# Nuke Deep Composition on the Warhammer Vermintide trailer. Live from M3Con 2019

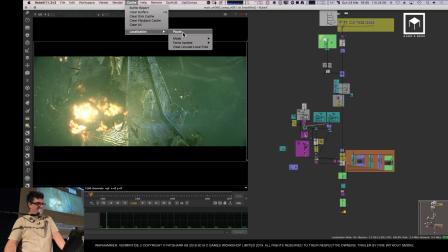253s
Like, Jesus. What a big RAM hog this machine is, you know?
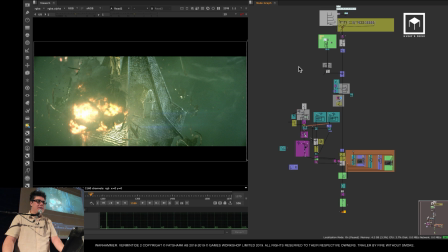259s
Anyone else has a question while I'm loading this up? You are like gobsmacked and don't have anything to say.
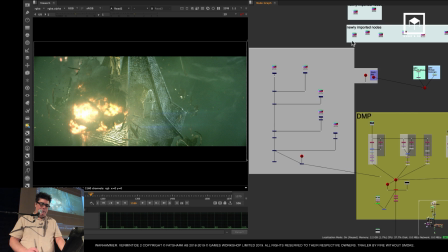266s
Oops. Okay, so now it's loading. So this, as you see, all of this.
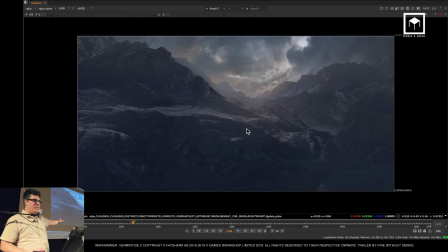273s
This one was a bit different. It started with a matte painting. So as you can see, this is a nice matte painting. It's all in Photoshop. I bring in the Photoshop layers. This is all the layers that it has. You know, we have like the clouds only, or you know, like you get the picture.
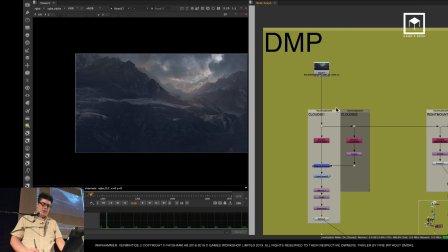285s
It's all split. And so this is a digital matte painting, which then gets processed into the background in a 3D-dimensional space.
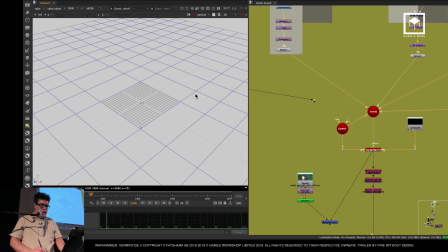293s
So I go to 3D, I bring in the camera that I got from the motion control, and this is how it looks.
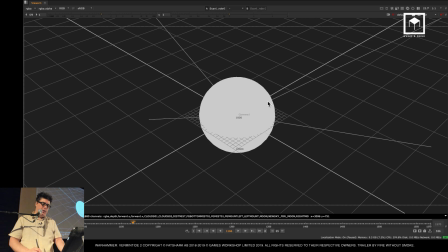298s
Not much, just a sphere with some cards. You just need to wait for it to load.
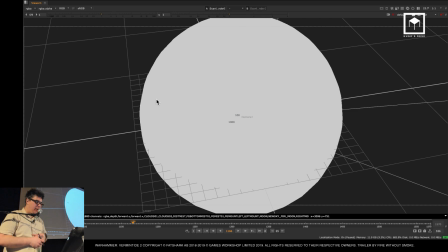302s
It will load up, I'll promise.
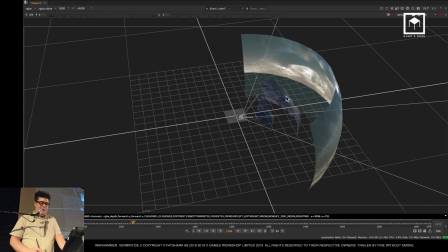307s
Don't do that. Okay, cool. Really simple, as you can see. Really basic.
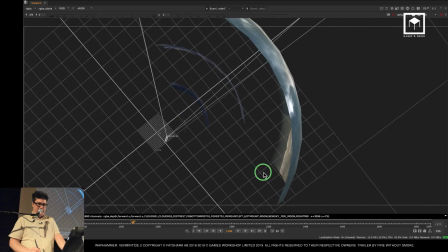312s
Just have like a sphere. It's not even high poly, you see. Didn't even bother to make it sphere-like.
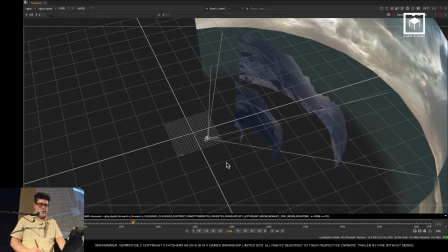318s
So a bunch of spheres, a bunch of cards there with some mountains. I didn't even bother to project them because it's a camera that just moves down.
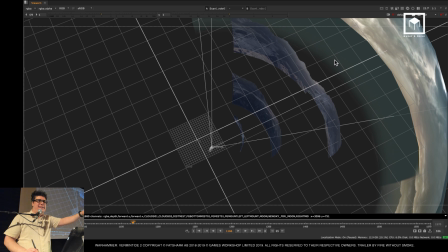326s
No one is ever going to see any parallax. There's no parallax there. It's so far away, there's no parallax.
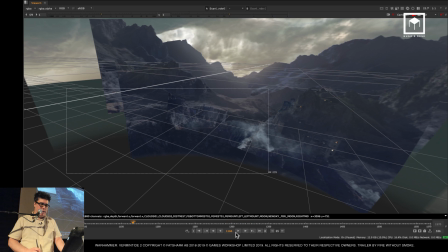331s
So once you see it through the camera perspective, this is kind of the thing you see, you know. You basically just see it really quickly on the beginning of this project.
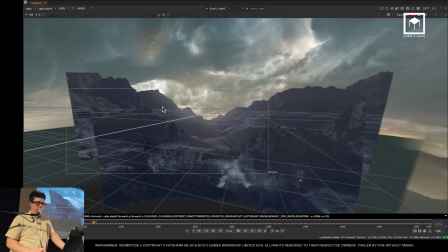339s
You see the sky, you see the mountain. There's a little bit of parallax between the hills, but not much needed, you know.
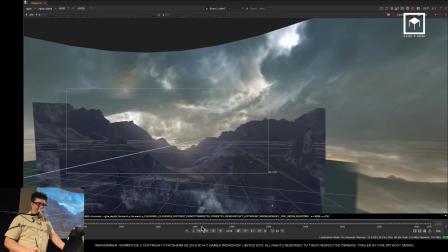345s
Really simple. And that's it. And then the sky is moving ever so slightly, really subtly, you know.
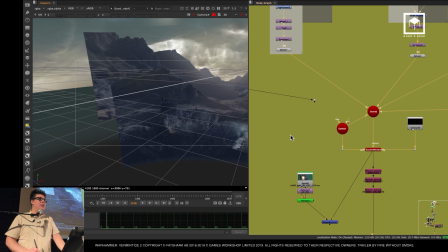352s
Just enough for it to look cool. That's how you do it. And so this goes into the 3D system.
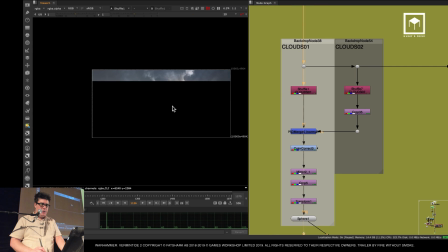358s
And of course, it goes without saying that all these were basically just shuffled out. We have just the clouds, for example, and then we can put it on a sphere.
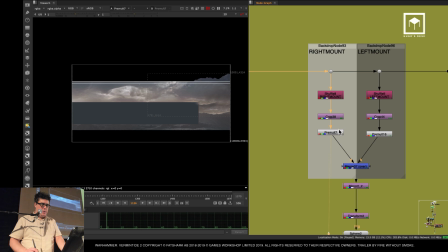367s
We then had just the right mountains on one side, you know. Then we had just the left mountains.
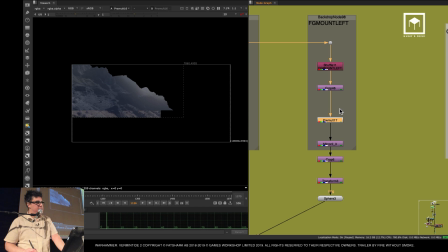372s
You know, I separate them all. I'm a control freak. I like to separate everything so I can control it in terms of color correction.
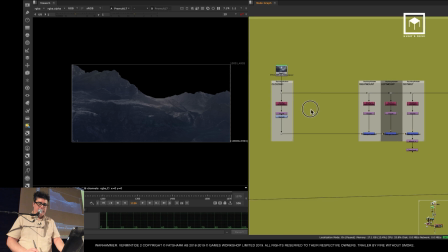378s
And then you have the foreground mountains. And then I don't remember what this is. Oh yeah, this is the matte painting that went away.
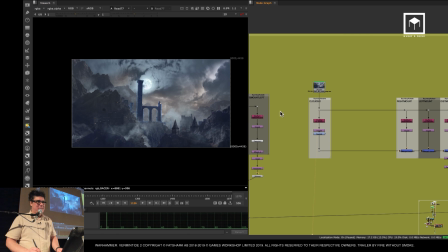388s
I love this matte painting, and it would have worked so well. But I need to finish the shot. I know what I'm going to do. I'm going to pick this shot up, and I'm going to do it in Twitch live. I'm going to finish this shot on Twitch to everyone to see how cool it would have looked.
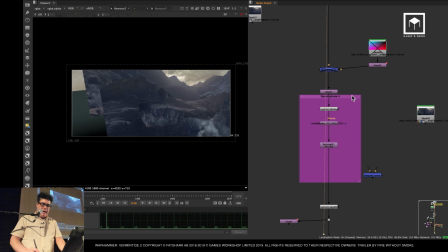400s
So that's the output of the matte painting. Then from there, we did some cheeky lens distortion.
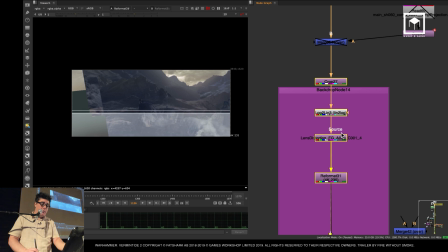407s
So remember what I said before.
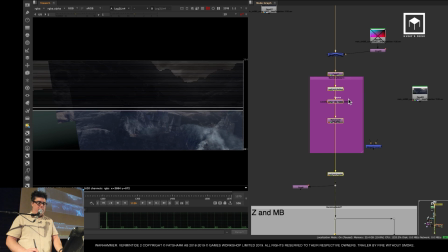410s
Because this is coming from 3D, this is a matte painting that I'm doing inside the 3D system, I have to apply the distortion of the lens for it to look real.
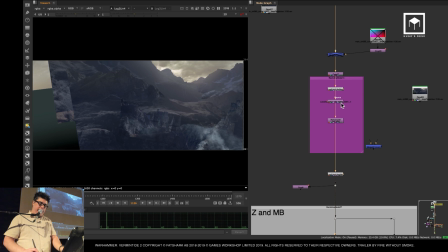417s
So you see, this is what it does. You see, it was originally very flat, and then I applied the distortion of my lens of my camera to the matte painting so it matches the footage. Okay? You all with me? And then we have some depth of field.
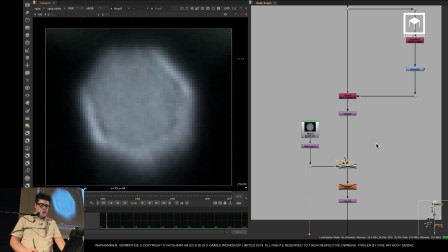433s
I always use these kind of bouquets from optical flares to do some depth of field, and that gave me this.
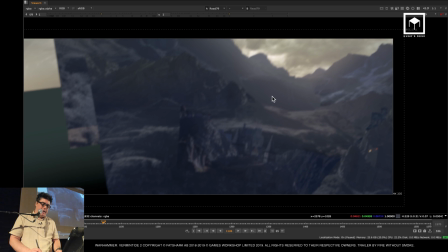440s
This is the render of the matte painting. Now this render has motion blur and it has depth of field.
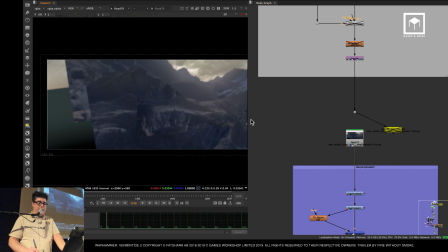445s
This was really heavy. This was the heaviest thing to render. It took like 3 hours to render. So I just left it, did some ice, drank some nice iced coffee, and then I think I watched a couple of episodes, I think of The Punisher season 1 or something, and then just came back and it was done.
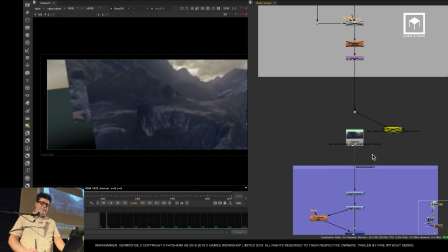461s
And then I could continue working. And then, of course, we have some bloom.
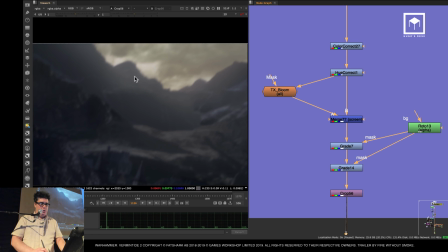467s
Of course, we wanted to do some bloom of the sky here to make it look cooler with kind of like a sense that there's like maybe some sun in the back.
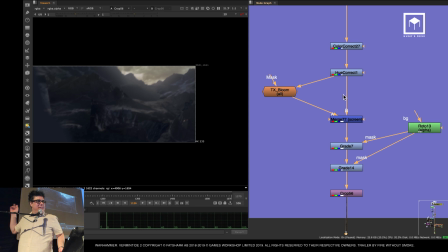475s
Although the light direction is from the front. So this is a world where there's 2 suns, but who cares?
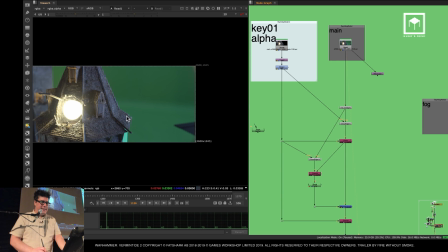481s
You know, it looks cool. Then we have the piece de résistance, which is the main plate.
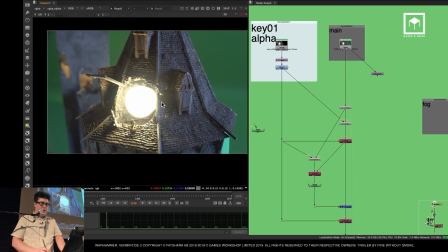487s
So this is the original main plate, which has the 2 towers. And as you can see, it has a lamp.
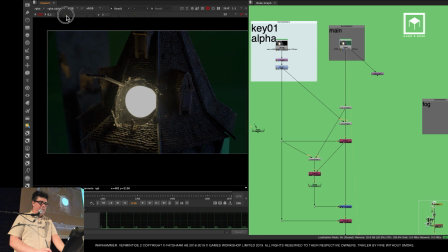493s
And the lamp is there really for us to have some light direction, you know, so that we have... so my timer says 3 minutes. I still have a bit more time? Yeah. Okay.
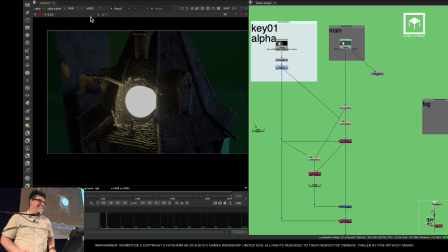502s
The audience is saying yes, they have more time. It's literally like I think you lost control of the show. The audience is in control now. Okay, go. So we have the lamp.
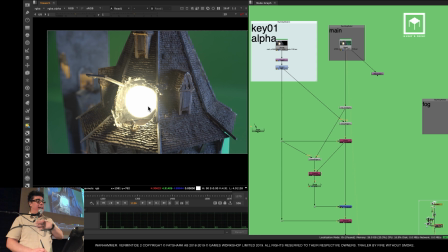516s
We have the lamp there. Like I said, I am big sucker for realism. So I always use real lights as much as I can. And this is an advice for all your CG and 2D artists there. If you can shoot it for real, always go with that option first.
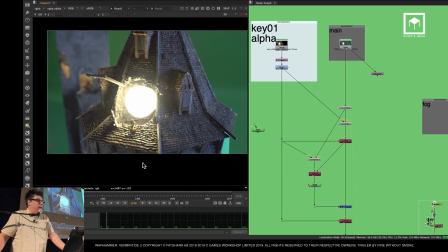533s
And only when you can't shoot it for real, then go for CG or other things. You will always get better results. Oh, let me put it this way. It will always look more photoreal if it's real. so it's just a no-brainer, you know, like why am I trying to do it in CG if I can do it for real?
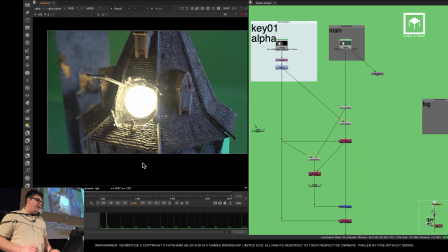552s
So that's why we did, you can probably ask, oh, why didn't you do the tower in CG? Well, would it really look that good? Probably not. Would it look that photoreal? It probably would have looked that,
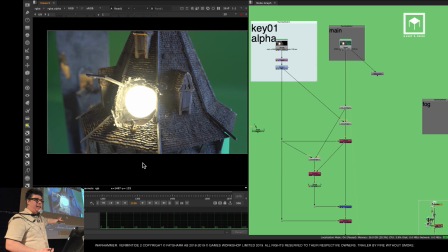565s
I'm joking, I have a lot of CG artists that could have really done that really easily, but if they would have costed a fortune, it would have taken them forever to do it. So this is cheaper as well. So we have the thing here.
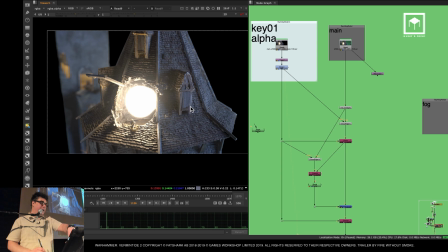578s
We also pre-rendered the alpha channel. So like the other script, I'm not going to show you now, but we had a separate script just for the keying, you know.
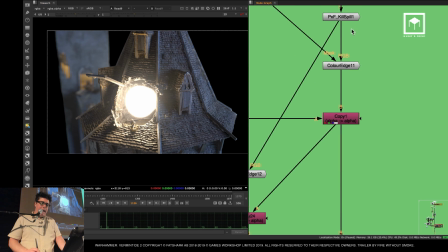587s
So that was, of course, rendered out. And then, just like before, we removed all the spill suppression, all the green.
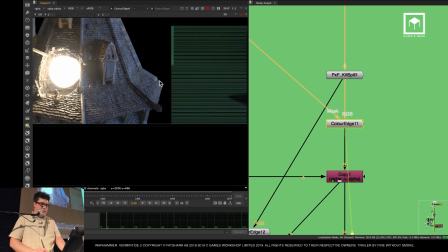594s
We did some color extension because we had some really nasty edges there.
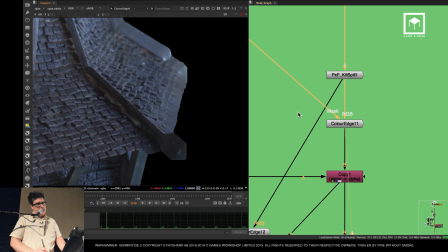598s
So we just a little small glitch. So we removed edge extended, and then we placed some more edge extension, and then we pre-molted where?
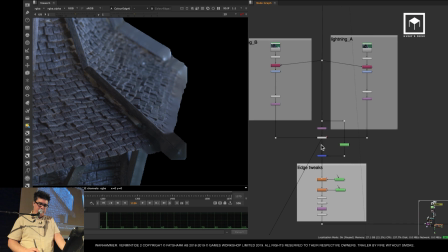609s
Where was the pre-molt? Pre-molt is over there. Oh, yeah, after the fog, yes.
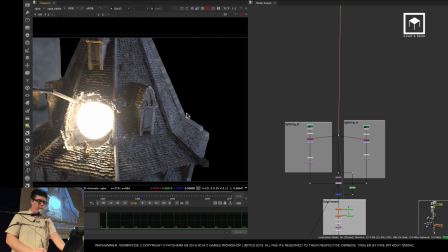613s
The other thing as well that we had here, as you can see, we had the regular comp, and then we had 2 fogs and 2 lightnings as well.
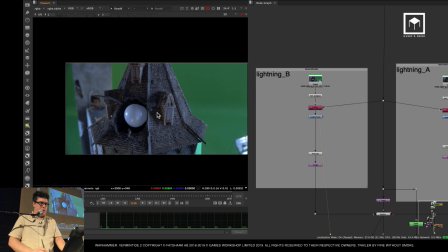621s
So this is the lightning. So you saw in the trailer there was lightning effects, right?
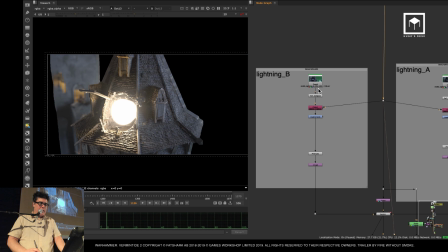626s
So what we did was we had the main lighting, which was this one, and then we had, let me just do this, and this.
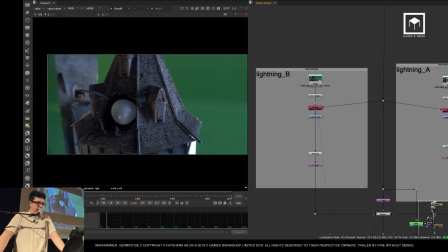634s
So you see we have normal lighting, and then the lightnings of lightning strikes, you know? So we can kind of like play around with different lightings. And they were just basically done with different light setups so that it looked like it's lightning. And then during the comp, I just activate one and activate the other, and then activate one and then activate the other one.
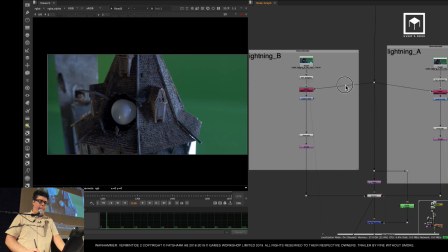652s
And you get this kind of lightning feeling because you have motion control, of course.
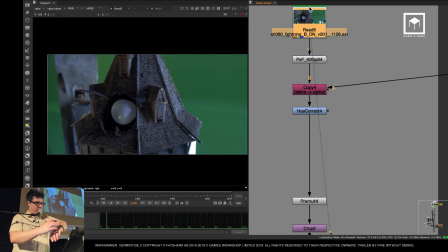657s
So the lightnings were really simple. My clock says timer is done. Look at that. Stop. So we're going to do a few more minutes, okay? So are we good, Stefan? Hey, they're in charge, not me. I mean, I think I kind of need maybe 10 more minutes.
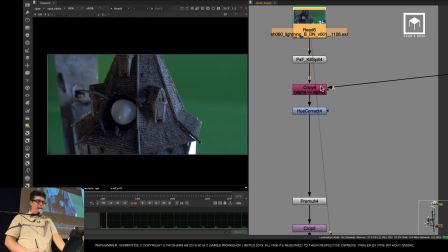674s
Okay, fine. Like I said, we have the lightning passes, and of course with this build, removing all the blue.
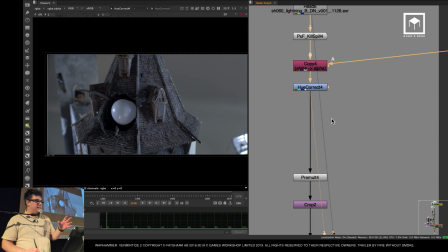683s
We color corrected them a bit, like because they're lightning passes, you know, when you have lightning sources, they are really desaturated. So I removed a lot of the saturation from it because when lightning happens, it's almost like a black and white thing, you know, it's like really dramatic.
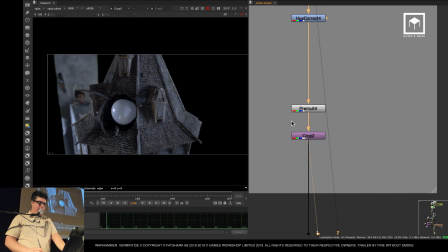698s
And so I removed some of the saturation, added the same thing, and then I have a switch.
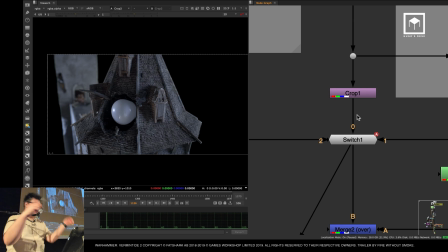703s
The switch, just like the word says, it switches. So it switches from one light to the other and then to the other.
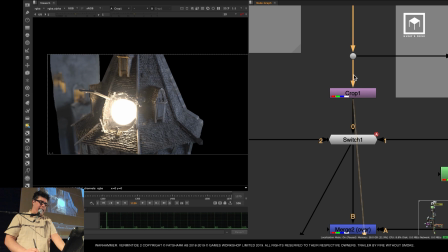708s
And so I animated the lightning effects between this switch.
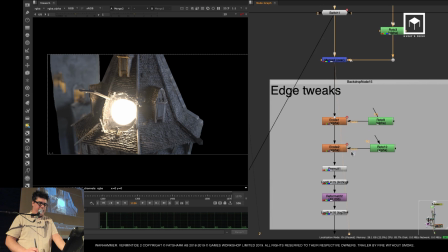713s
And then, of course, then we had a couple of more edge problems fixing, you know.
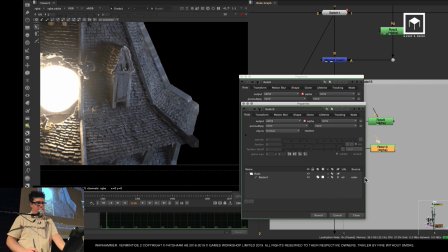719s
We did some rotoscoping on certain parts because there were some parts that we could not do keying.
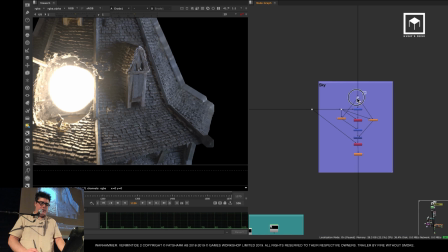724s
And that all went in. So we have the matte painting there.
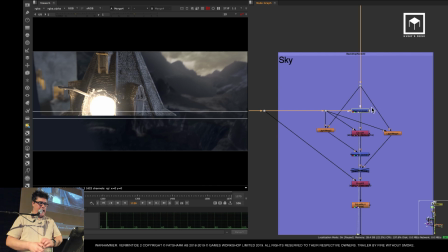729s
And then we put in the actual thing, the actual mountain there.
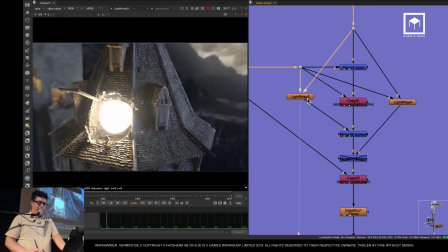734s
So, and then we did some light wrapping. Now, light wrapping is this. I'm going to show you what it is.
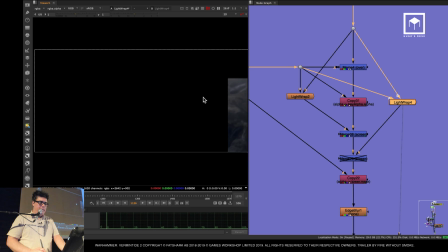739s
It's basically when you have the background element spilling some light into the foreground element.